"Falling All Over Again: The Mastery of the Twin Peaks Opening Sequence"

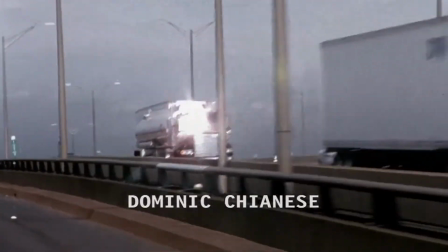283s
Rather than a cocksure mob boss driving and smoking a cigar, filmed with a lot of jittery camera shake to convey this exciting yet precarious forward momentum,
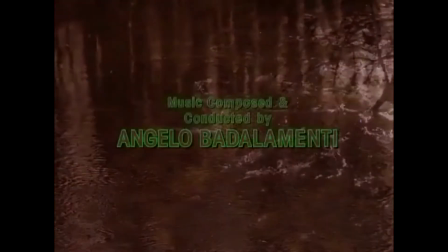292s
here in Twin Peaks it's like the viewer as a ghost floating through this midwestern world, simply observing.
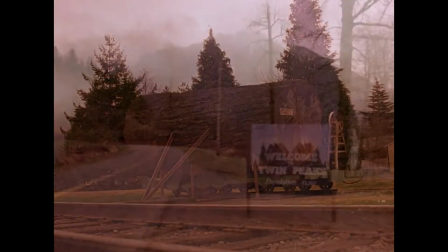298s
The camera is a lot steadier and largely static. When it does move, it floats rather than speeds ahead.
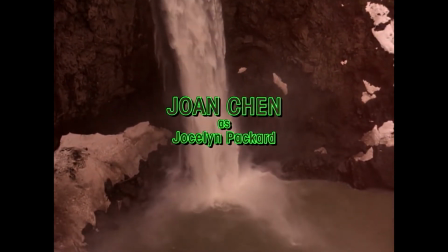305s
Not to mention, again in contrast to The Sopranos credits, the languorous way in which the text drifts in and out of view in gentle fades.
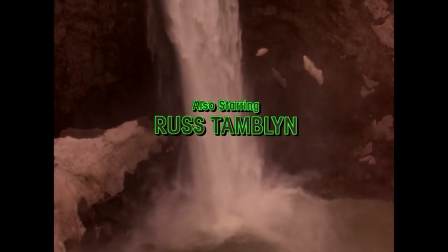312s
Thus, the viewer is informed that this is a journey alright, with an important sense of locality and atmosphere,
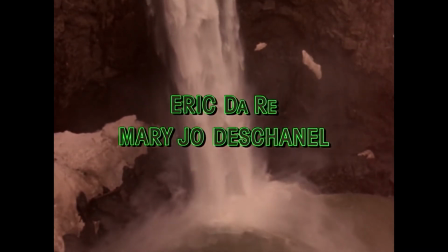318s
but it's not necessarily going to be a linear one, and it's not going to be fast either.
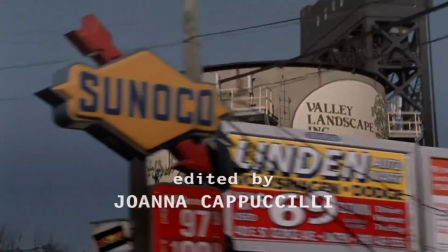323s
Where the Sopranos says, get in the car, we've got a job to do, or get in the car, let's have some fun, the opening of Twin Peaks says, come have a seat and see where this leads us.
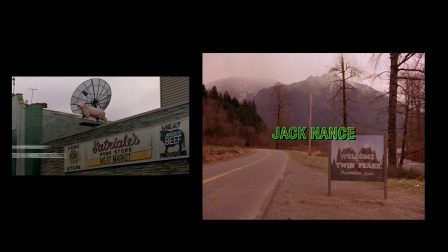332s
Take a look at this funny little world with me. On that note, let's do a close analysis of the opening.
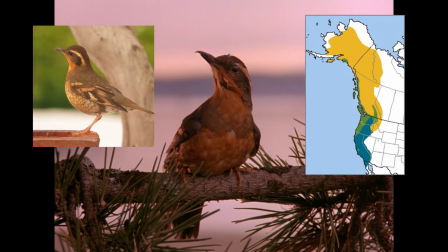338s
The first thing we see is a thrush, a varied thrush to be exact, which might seem pretty innocuous but is more than worthy of analysis in itself.
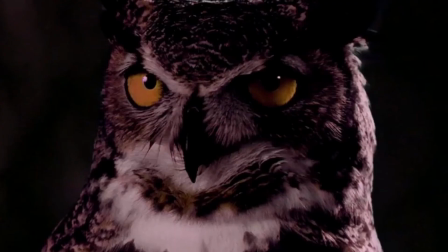347s
Why is opening on the image of a bird important you may ask? Well birds are one of the most symbolically charged animals in art and I'm sure that Lynch knows this.
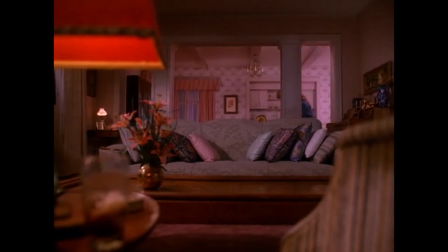355s
The owls in Twin Peaks for example house spirits or entities such as Bob and
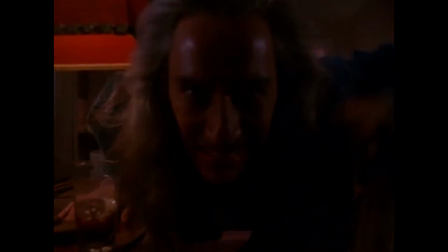360s
in a broader sense represent the unknown or the incomprehensible spiritual world. As Frank Boulage, I'm so sorry Frank, I cannot pronounce your second name.
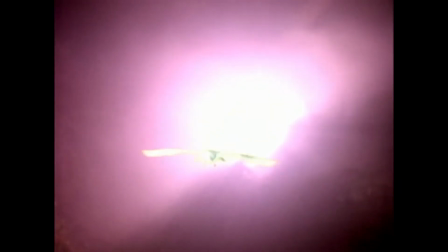368s
As Frank points out, birds have always been associated with the soul.
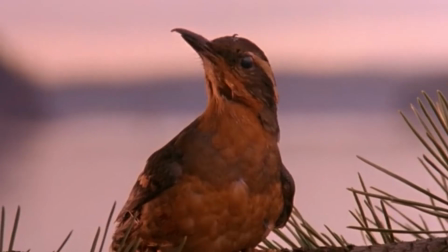372s
Some birds are bad omens, crows and ravens for instance, but a little brown bird like this prints a positive, welcoming message in the viewer's mind.
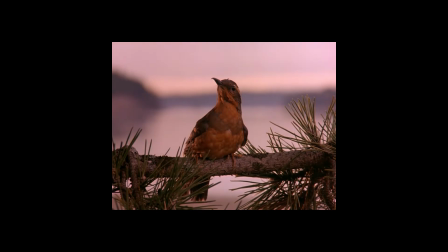380s
And when concentrated on as the focal point in an opening shot like this, its evocations of fresh country air and innocence are all the more powerful.
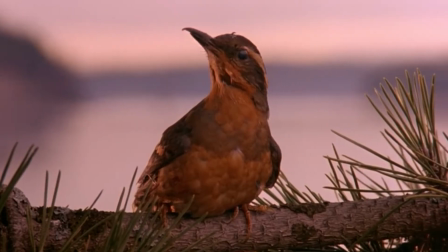389s
It's not a strong bird, it's not an eagle, It's a little fragile thing,
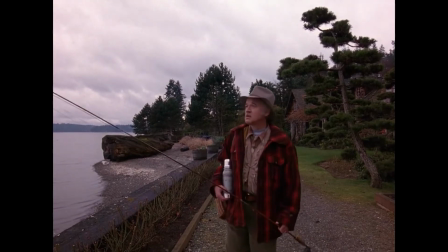393s
but it's allowed to be little and fragile, because this world we're being invited into is a safe place.
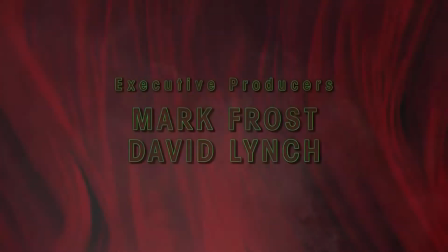399s
Or at least, that's what the bird suggests to me. It's interesting to note here that the bird isn't present in the opening for The Return,
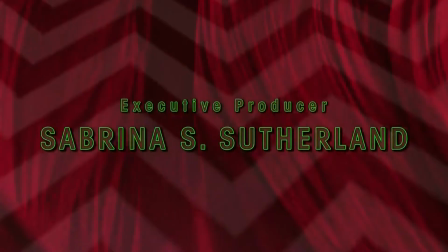406s
which isn't a huge surprise as Twin Peaks' The Return so often feels like an exercise in warping, undermining,
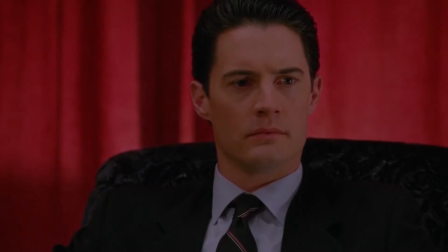412s
or discarding entirely a lot of the images which had become emblems of the series over the years.
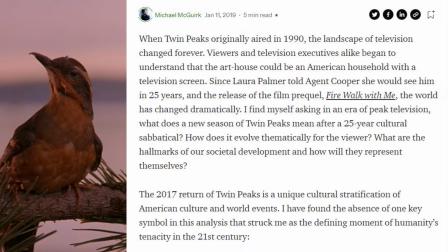418s
As Michael McGurrick claims in this pretty interesting Medium article, which I'll link below, the disappearance of the varied thrush is a symbol of a decaying planet.
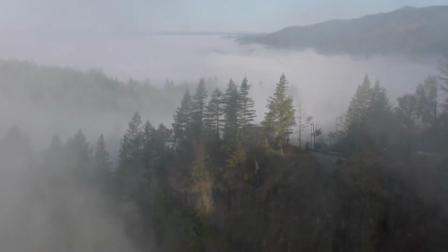426s
I do actually think that there is an argument for this.
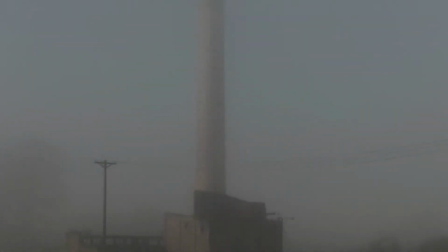429s
I really don't want to spoil the return for anyone who hasn't seen it, but if you've experienced the apocalyptic fever dream that is episode 8, you'll know what I mean.
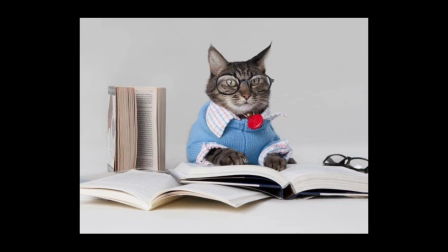438s
That's where things really descend into what I'd call experimental cinema, and all structure is just broken down and annihilated.
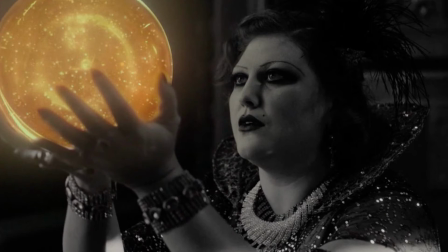445s
In fact, I'd love to write an essay about it one day. It's really great stuff.
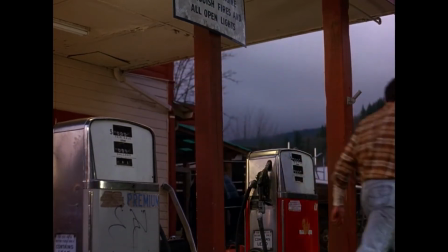449s
Anyway, McGregor's point is pretty astute as the thrush can very easily be seen as a symbol of the town's cozy outward appearance,
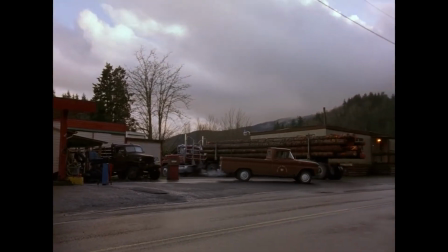455s
the charming simplicity of places which seem less consumed with the damaging effects of modern industry.
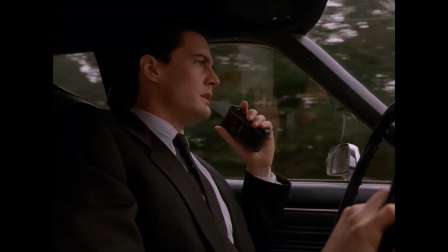461s
For an urban man like Cooper, this is one of Twin Peaks' biggest selling points.
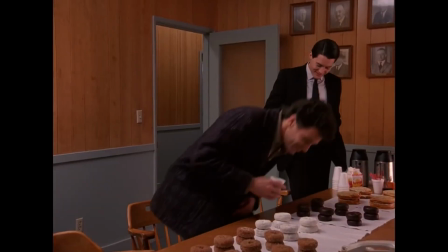465s
He falls in love with the trees, the local food, and finds it a welcome escape from big city life, as I'm sure a lot of the viewers do as well.
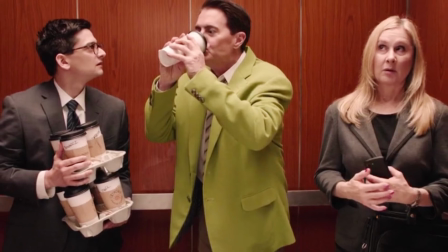473s
And sure enough, along with the thrush, this small-town charm is largely and deliberately missing from season 3.
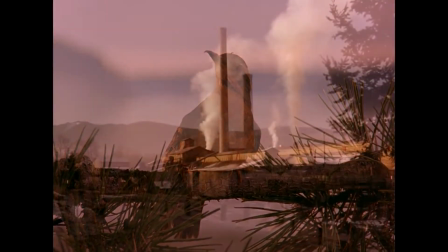481s
On to editing, one of the first things one can notice in how this opening is put together is the repeated use of lap dissolves,
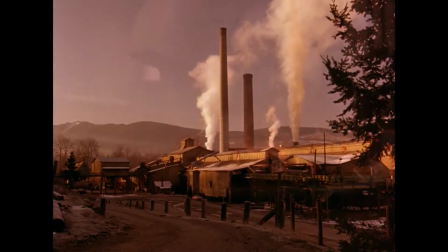488s
like when the thrush dissolves into the mill. These types of dissolves create a nice pace and a mysterious atmosphere.
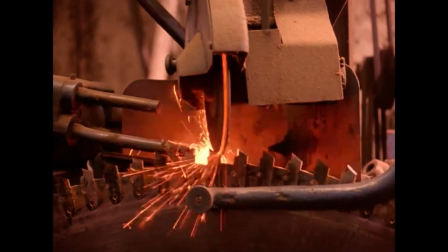494s
Furthermore, they can also sometimes imply a relationship between two images. I believe Lynch is doing all three here.
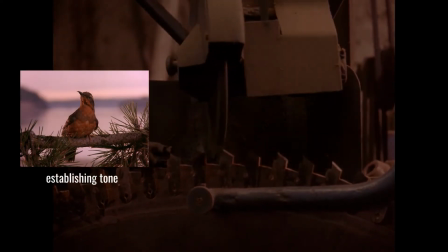500s
We have the thrush, a symbol of the fragility and peacefulness of nature, dissolving into the mill, a hint at human activity and industry.
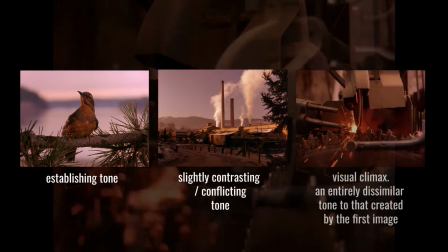509s
And from the mill we dissolve into a close-up of a saw blade cutting this big spiky cog.
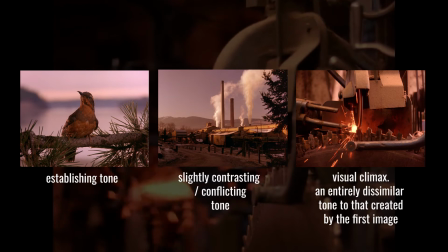514s
So you have this escalating sense of activity and danger and the unnatural,
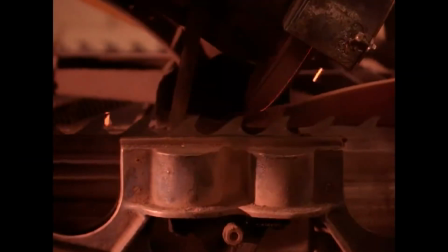520s
but it's done in such a subtle and gentle way.
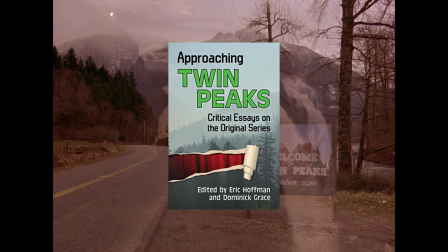523s
In an essay by Rachel Joseph, which can find in this book, I found an interesting quote which states,
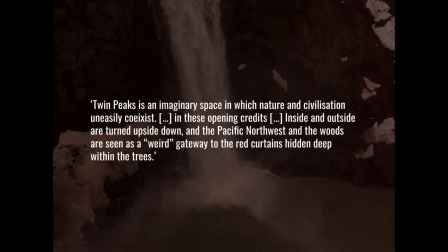529s
Twin Peaks is an imaginary place where nature and civilization uneasily coexist. And we definitely feel this with the juxtaposition of the peaceful thrush and the intrusion of human activity.
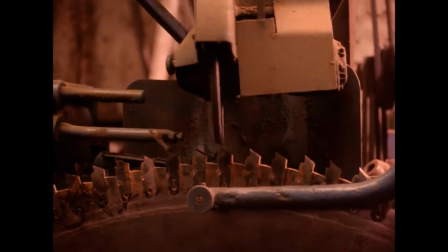540s
Particularly the saw blades, connoting action, human progress, and yes, destruction.
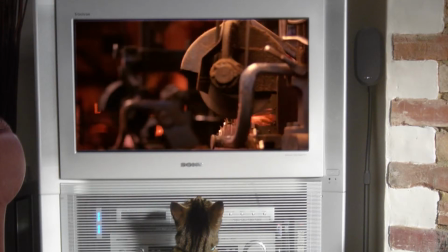545s
Saws cut down trees after all. And where do birds live? We rest on the saw shot for several protracted seconds, then get a different angle.
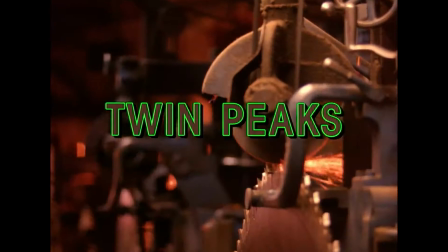553s
That's when writing appears, at least in the longer version of the credits. This is a big powerful moment which coincides with the climax of the musical theme's melody.
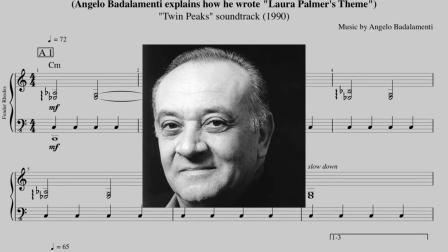563s
We'll look into music in a bit,
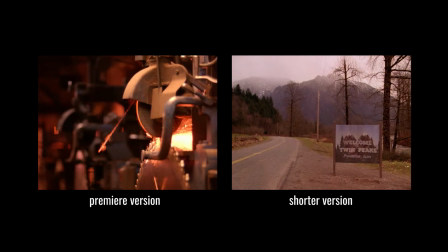564s
but that moment always gave me goosebumps when the notes in Badalamenti's chords resolve in this sort of transcendent, angelic sigh of relief.
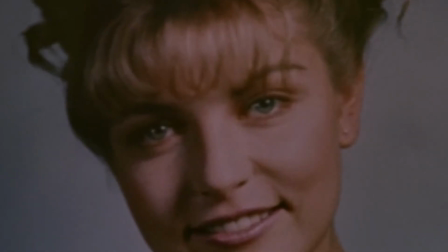572s
It pairs strangely well with the typography too, which despite the revisionary nature of season 3 was kept exactly the same for the return.
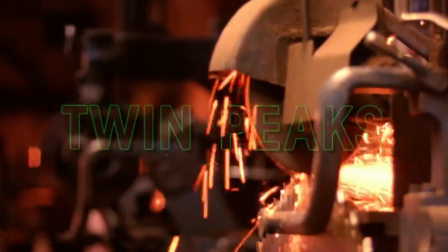580s
This gives us a chance to talk about colour. The choice of neon green here successfully complements, albeit strangely,
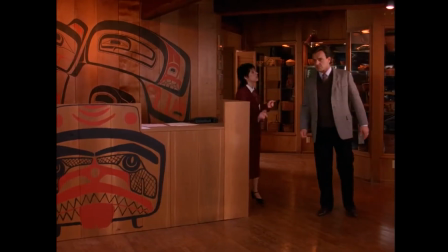587s
all the earth tones in this opening sequence, the earth tones which are such a recurring visual signature of the series itself and its midwest setting.
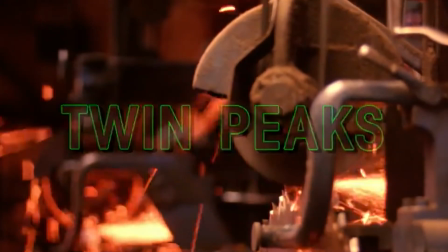595s
Importantly though, it also feels distinctly alien. I mean it's the colour of uranium, for god's sake.
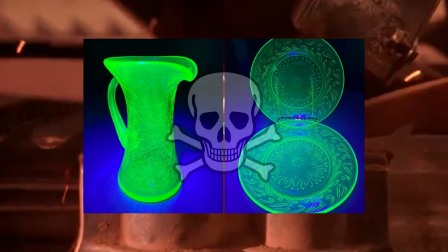602s
Green is the colour of nature, sure, but this is a poisonous green, a dangerous green.
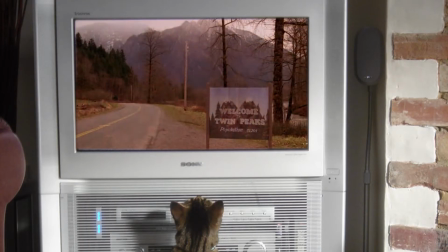606s
This incongruous juxtaposition of colours with contrasting moods creates a nice lynchian tension which sets the viewer up for a relaxing country excursion, but with the suggestion of the surreal or the scary. Specifically, I always thought the typography felt suggestive of science fiction, which would be appropriate, but maybe that's just me.
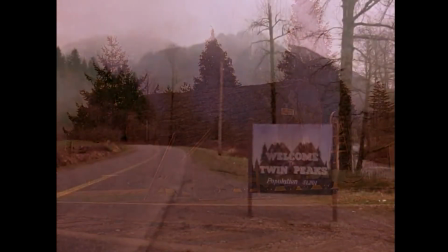625s
Back to the dissolves, we slowly drift into a lingering static shot of the welcome to Twin Peaks sign where we get an idea of the area's smallish population.
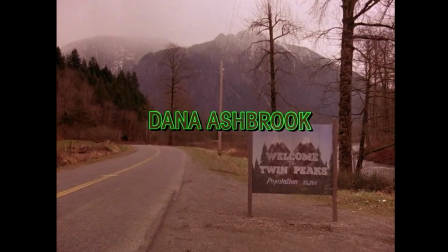634s
But still, there's no people, just the promise of people, reduced to numbers on a board.
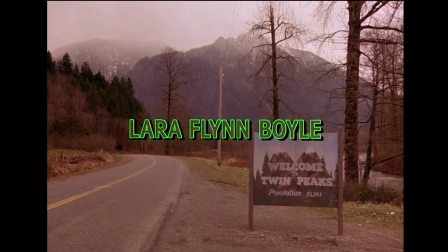640s
I find this creates a feeling of emotional distance, while others might find the image of the sign simply wholesome and comforting.
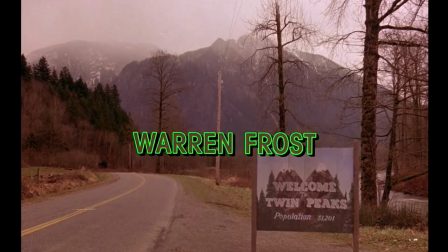647s
Either way, you can't deny that there's something kind of lonely about this image as a whole.
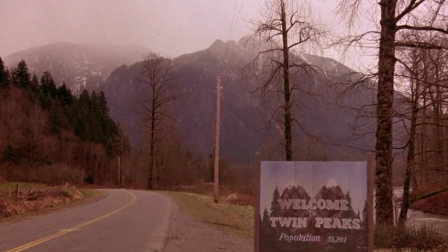651s
As the camera lingers, the viewer's eyes drift inevitably to the mountains behind, which are enormous.
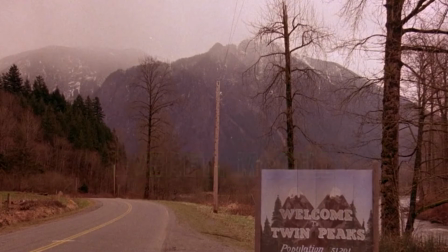657s
The vast, imposing geometry of the place gives us the impression that this area is well and truly cut off from the rest of the world.
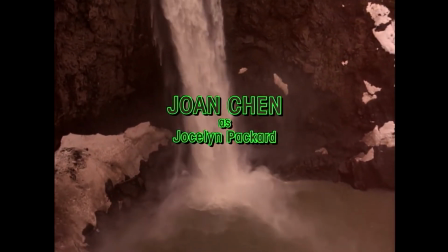664s
There's not a single person in the frame, in the entire opening sequence in fact,
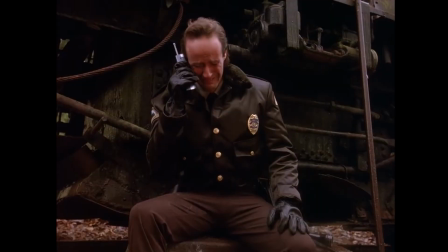669s
which is an interesting decision considering that Twin Peaks is very much a show about people and the relationships that they have with one another.
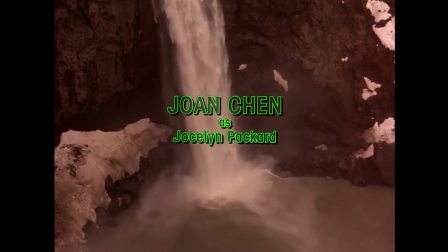676s
Anyway, after this we have a shot of a waterfall, filmed in slow motion, which brings me back to that idea of the tension between contrasting moods.
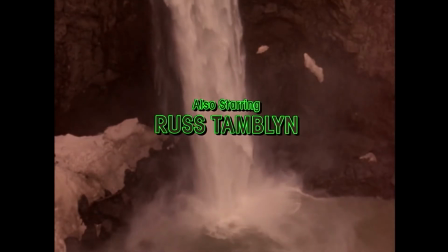684s
This is a fairly relaxing image, but nevertheless the rushing water connotes a certain danger and wildness,
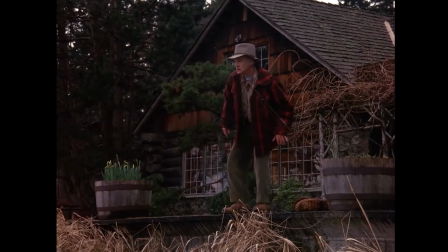691s
the unpredictability of what you might find if you step out from the porch of your small town home.
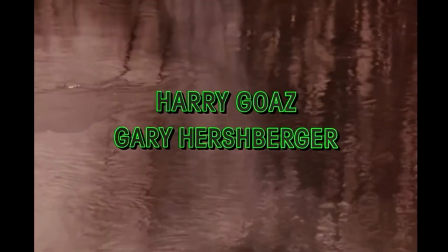695s
The atmosphere is relaxing but also mournful as we then float along the river.
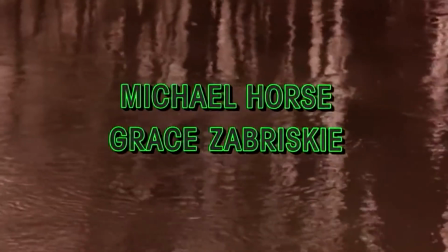700s
It's as though the viewer is sitting in a little boat just drifting along and contemplating.
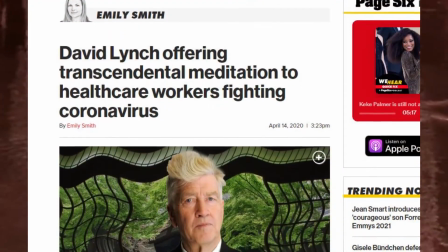705s
If you know anything about Lynch's hobbies you'll know he's big into meditation, and I find the use of water in this opening, decidedly meditative.
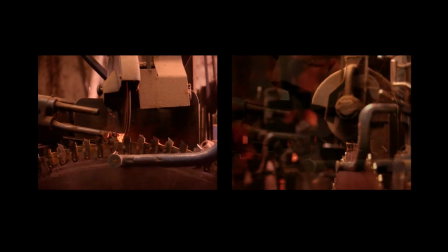713s
In the shorter version of the opening, there's no writing until we get to the sign 30 seconds in, and in the longer version we have to wait 40 whole seconds.
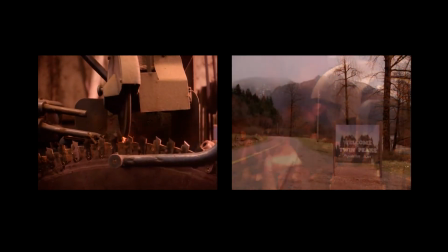722s
This is a difference of just 10 seconds, but in film and TV time, this is a long time and provides a more contemplative experience.
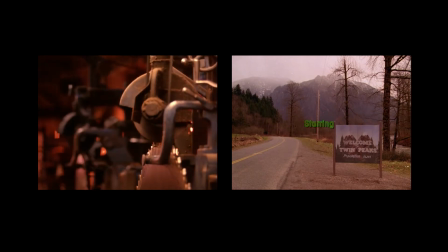730s
However, I'd argue that both openings give us ample time to contemplate the sequence's individual elements, one of these being the playful sparks of the saw blades.
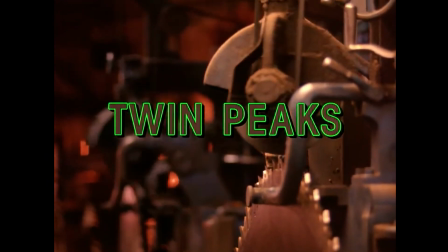738s
A spark from a saw might not seem like much, but Lynch manages to make it somewhat cinematic, pretty even.
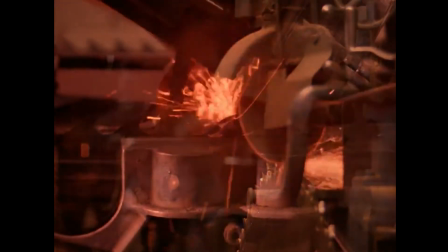745s
I think this is partly because the machines seem to be moving sort of in time with the music.
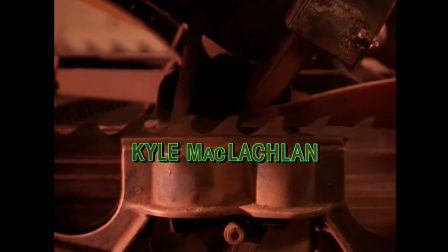750s
Not literally on the beat, because that would be kind of janky and almost comedic, but at the same speed if you know what I mean.
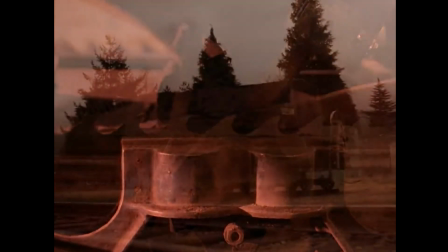756s
Interestingly, there are no trees being sliced into here, even though tree cutting is what happens at sawmills.